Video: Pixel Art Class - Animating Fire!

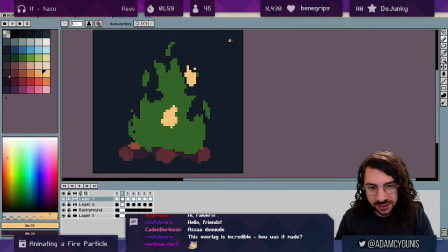(12:23)
So here, maybe we'll have this part here, and then more like this.
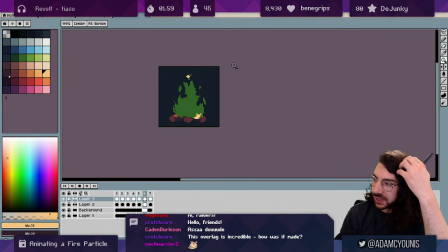(12:29)
That's a bit better. So already we've got something that feels like it's alive almost, right? We've got a couple of particles, and we're filling out this space. And we're going to be continuing to fill out this space until we have a really good idea of where,
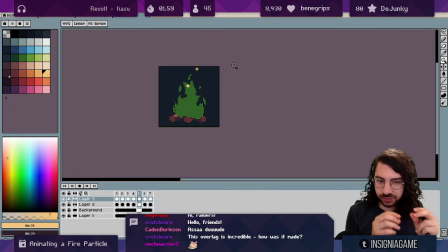(12:46)
you know, maybe 4 or 5 particles, or, you know, groups of particles are across the entire space of the fire and across the entire life cycle. So right now, I would say these are a pretty good distance apart.
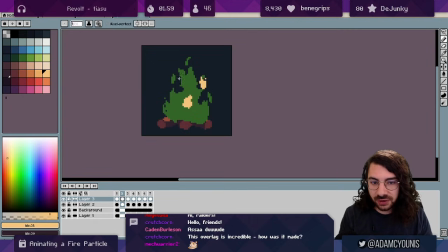(12:59)
We might need maybe just one more to follow, and then we can have some intermediate particles that sort of just describe, you know, bits and pieces in the middle, and then we'll move on to the next stage. So this one I'm going to start closer to the end of its life cycle.
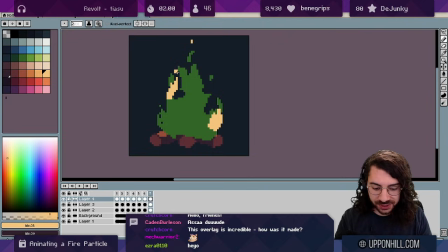(13:12)
And it's really important that we think of this as something that loops, because our animation, it's most definitely going to be playing over time. And we don't want to have to animate, you know, infinite particles here.
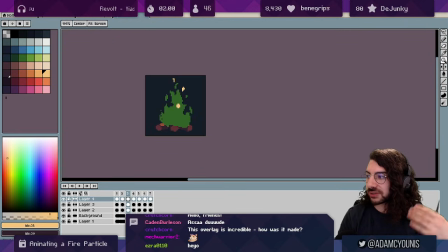(13:26)
So the point of this is that us creating these lots of different particles that are offset over time, as long as each lane follows the entire life cycle of a particle
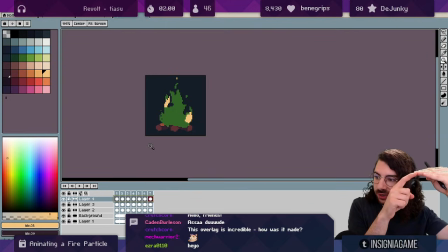(13:39)
from some arbitrary point back to that point again, then the entire flame will loop.
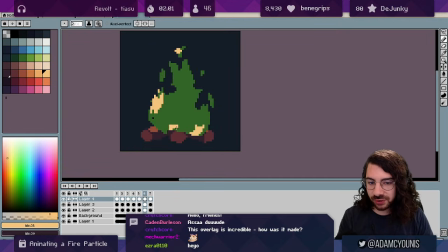(13:44)
I really like this technique of starting somewhere in the middle, curving out, and then coming back in. It feels accurate, even if it's not exactly how fire works, it feels right. So what I'm going to do now is just track this without the
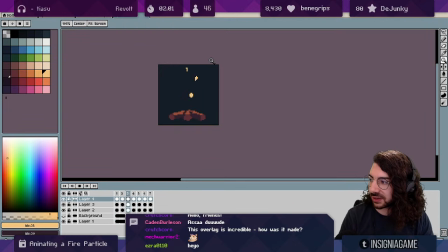(14:01)
base silhouette and just see if there's anywhere that we can maybe fill in some extra little bits and pieces.
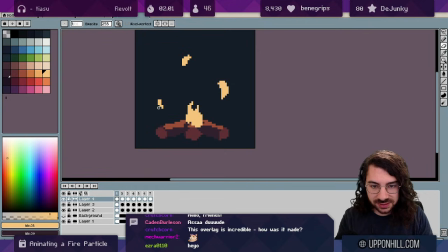(14:06)
Maybe here we could have a little something that it starts small because it's on the outside and ends small.
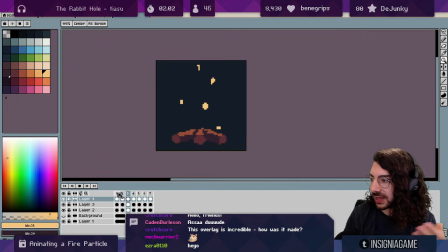(14:18)
That's looking really good. Hopefully now you're at a point where you have a pretty good approximation of the fire across lots of different layers and across lots of frames. So from this point on, we're going to work on filling out the layers.
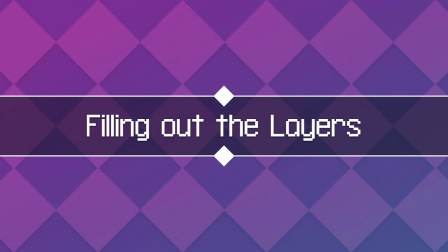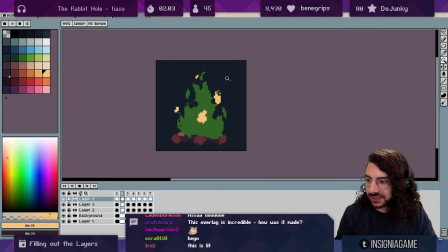(14:41)
This process will take you almost the rest of the way there as far as getting this to look like a real fire that's animating. What you do is you take another layer that's underneath your particles. This is going to be like the animated version of your silhouette.
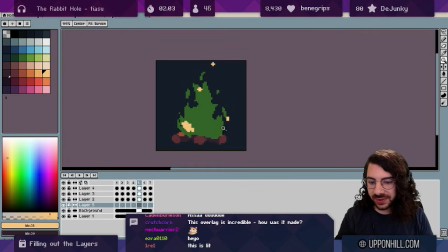(14:56)
So we're going to erase the silhouette after this. But for now, just take a color that's going to be different from the colors that you've used so far and that's visible. So I'm just going to use blue for now and fill out the bottom of your fire.
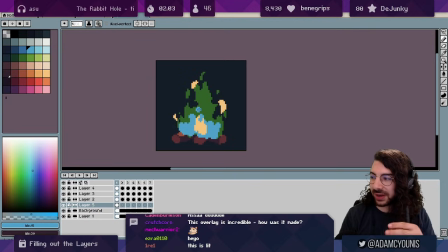(15:13)
This is like the part of the fire that on every single frame is definitely going to be there. No matter what, it's at least going to be, you know, at least this much is going to be alive and lit and, you know, burning.
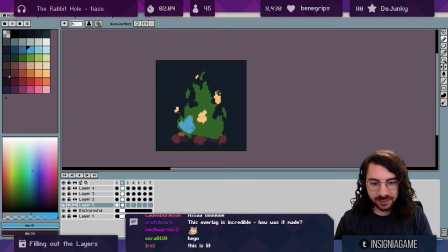(15:27)
So we're going to take that and we're going to animate it over every frame. And you don't have to be consistent because fire is quite noisy, right? There's no real consistency frame to frame because it dances so violently. So I'll just fill this out.
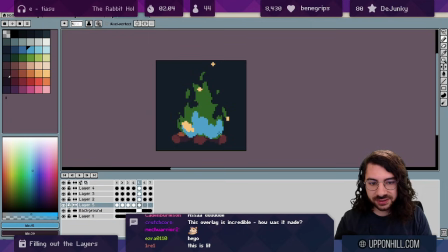(15:46)
Doesn't have to be perfect, just has to live inside the space. It can extend outside of it for a bit or shrink, doesn't really matter.
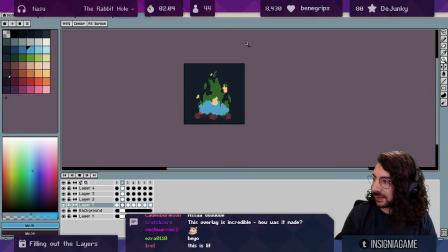(15:57)
So there we go, nice and burning, looks good.
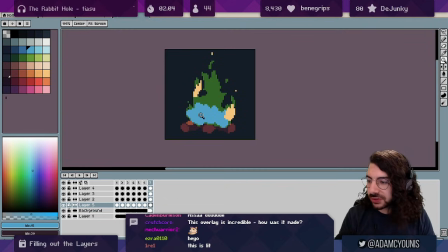(16:04)
And then what we want to do is you can do this on the same layer or on a new layer if you want.
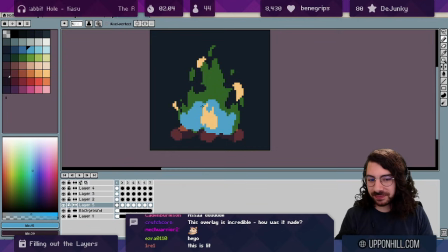(16:08)
Think about it as if this blue piece wants to touch the particles and just sort of like extend out into that space. Right? It can cover it, it can chase after it.
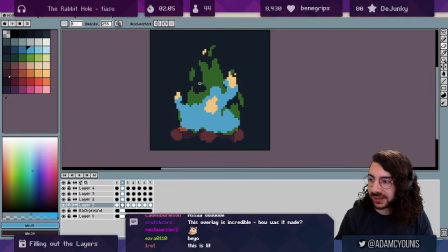(16:27)
It does get a bit thinner just before it breaks, and I might go a bit further even here.
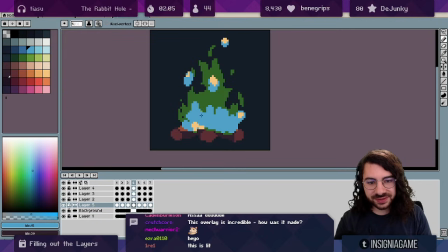(16:37)
And so this is sort of like the second level of the flame. If the particles are the hottest, brightest parts of the flame, what we're doing now is like the next level down.
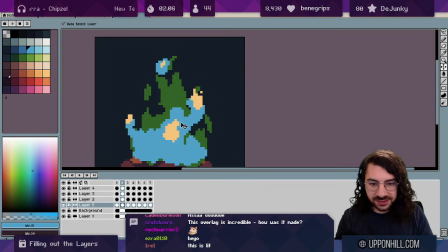(16:52)
I think it would be right if we made this particle a lot bigger.
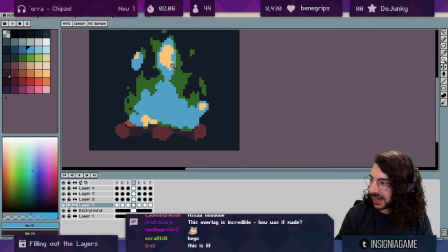(16:55)
And you can see like where the body of the fire and this particle are separating, it gets quite thin like this.
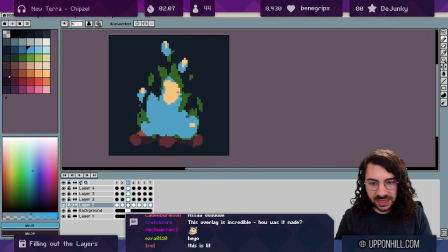(17:03)
And you can even show some of those tears we were talking about. And remember, fire wants to follow the path of least resistance, and it doesn't really want to stretch out horizontally this way. If there's a pillar of flame here and a pillar of flame here, the fact that, you know, these are moving
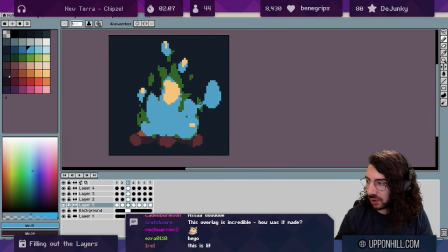(17:23)
like vertically like this means that they probably won't get bridged this way. That kind of doesn't look right. They really only bridge vertically.
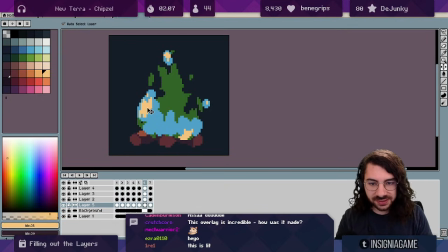(17:34)
I think I want to see another particle live throughout this space here. So maybe what we'll do is from here, we'll just create another one.
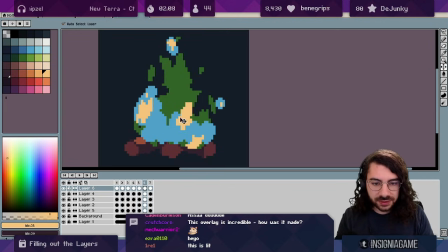(17:43)
There we go. So now let's go back to our second level and fill this out.
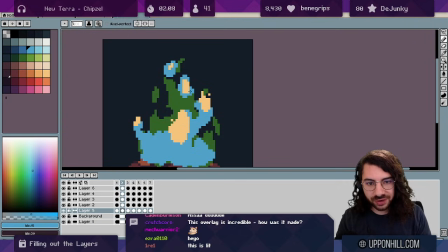(17:54)
And again, you can be super rough with this. The point isn't to be perfect. The point is just to get that body. Right, it's to fill it out, and then we can iron it out later.
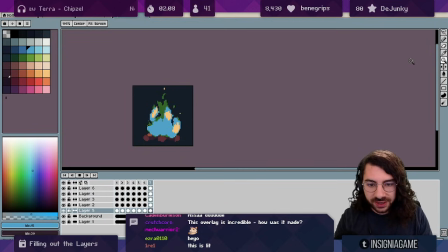(18:06)
If we remove our original silhouette
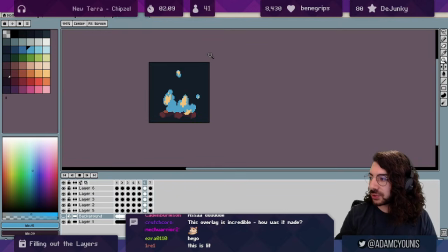(18:11)
and then just look at this, this will show us really clearly what's missing. So you can see like right around here, there's a little bit of just like empty space. We can add another particle that sort of flows this way, or maybe like right around here, we could add a very small particle that comes up.
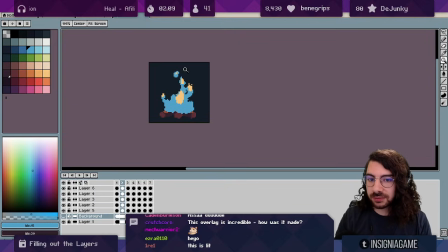(18:30)
You don't want to fill the space too much because frames like this really give it character.
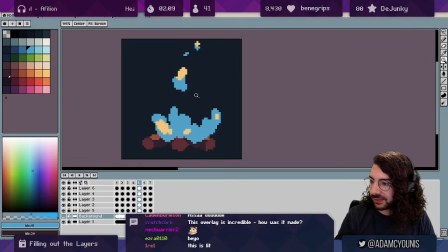(18:38)
But frames like this kind of don't really work that well. It looks like the flame was almost dying here. So what I'll do is almost, you know, we can either do a new particle or just figure it out aesthetically what we want.
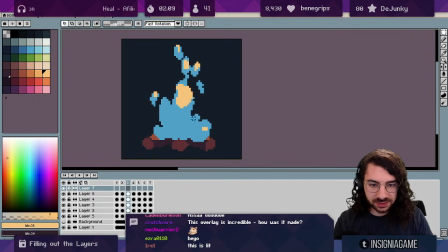(18:54)
So maybe just like here.
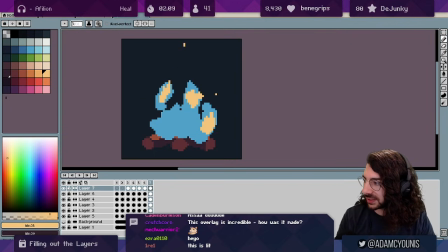(19:01)
And sometimes, you know, maybe this particle gets absorbed up into that one so that this here sort of lives there and then gets sucked up into this one and continues vertically.
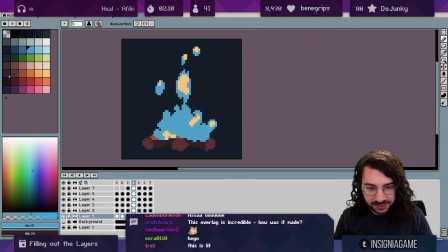(19:14)
We're telling stories, right? Little stories about little fire particles and their lives. So this one was born, made his way out, and then he got, eaten up, and now he's part of that particle. Happy little fire flames. Okay.
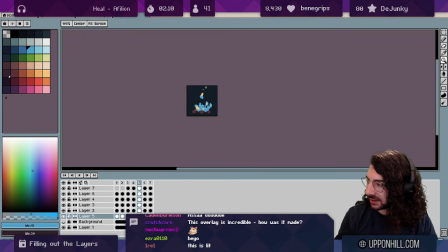(19:38)
So I still think right around here, we could really go for something a lot taller.
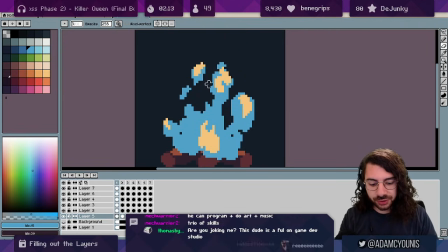(19:45)
So in this process, what we really want to do is make sure that when we watch these particles move, the edges are also moving.
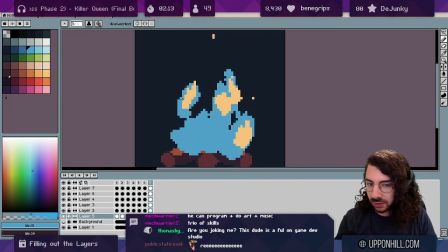(19:55)
So like this bottom edge on the next frame shouldn't be lower than it was on the current frame.
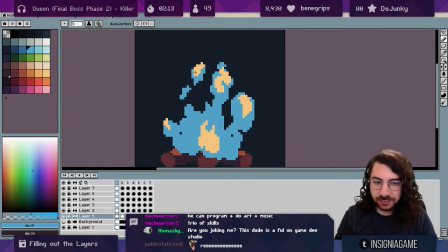(20:03)
So on this frame, we should be able to watch it move upwards so that our eye can track what's happening.
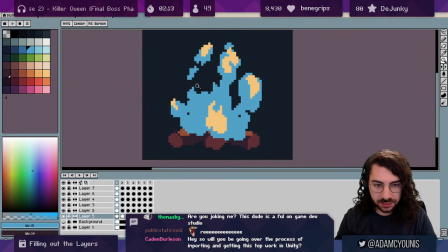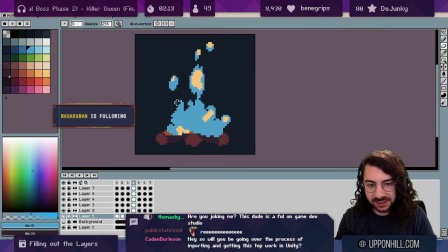(20:17)
The exception to that rule is basically just the base of this fire here can do whatever it wants every frame.
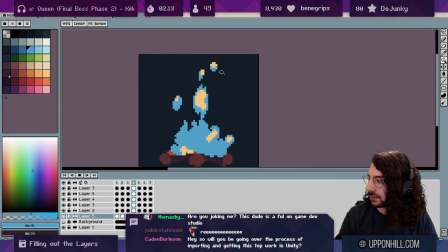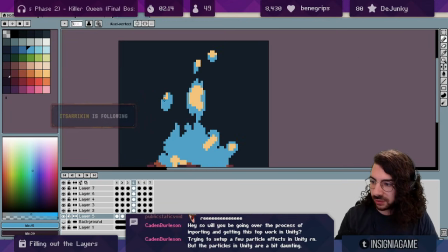(20:31)
And whenever you see something that's on one frame that disappears in the next frame, that's when I know that I need to continue that story a little bit longer. So this one here can't just disappear the next frame, it needs to live on a little longer.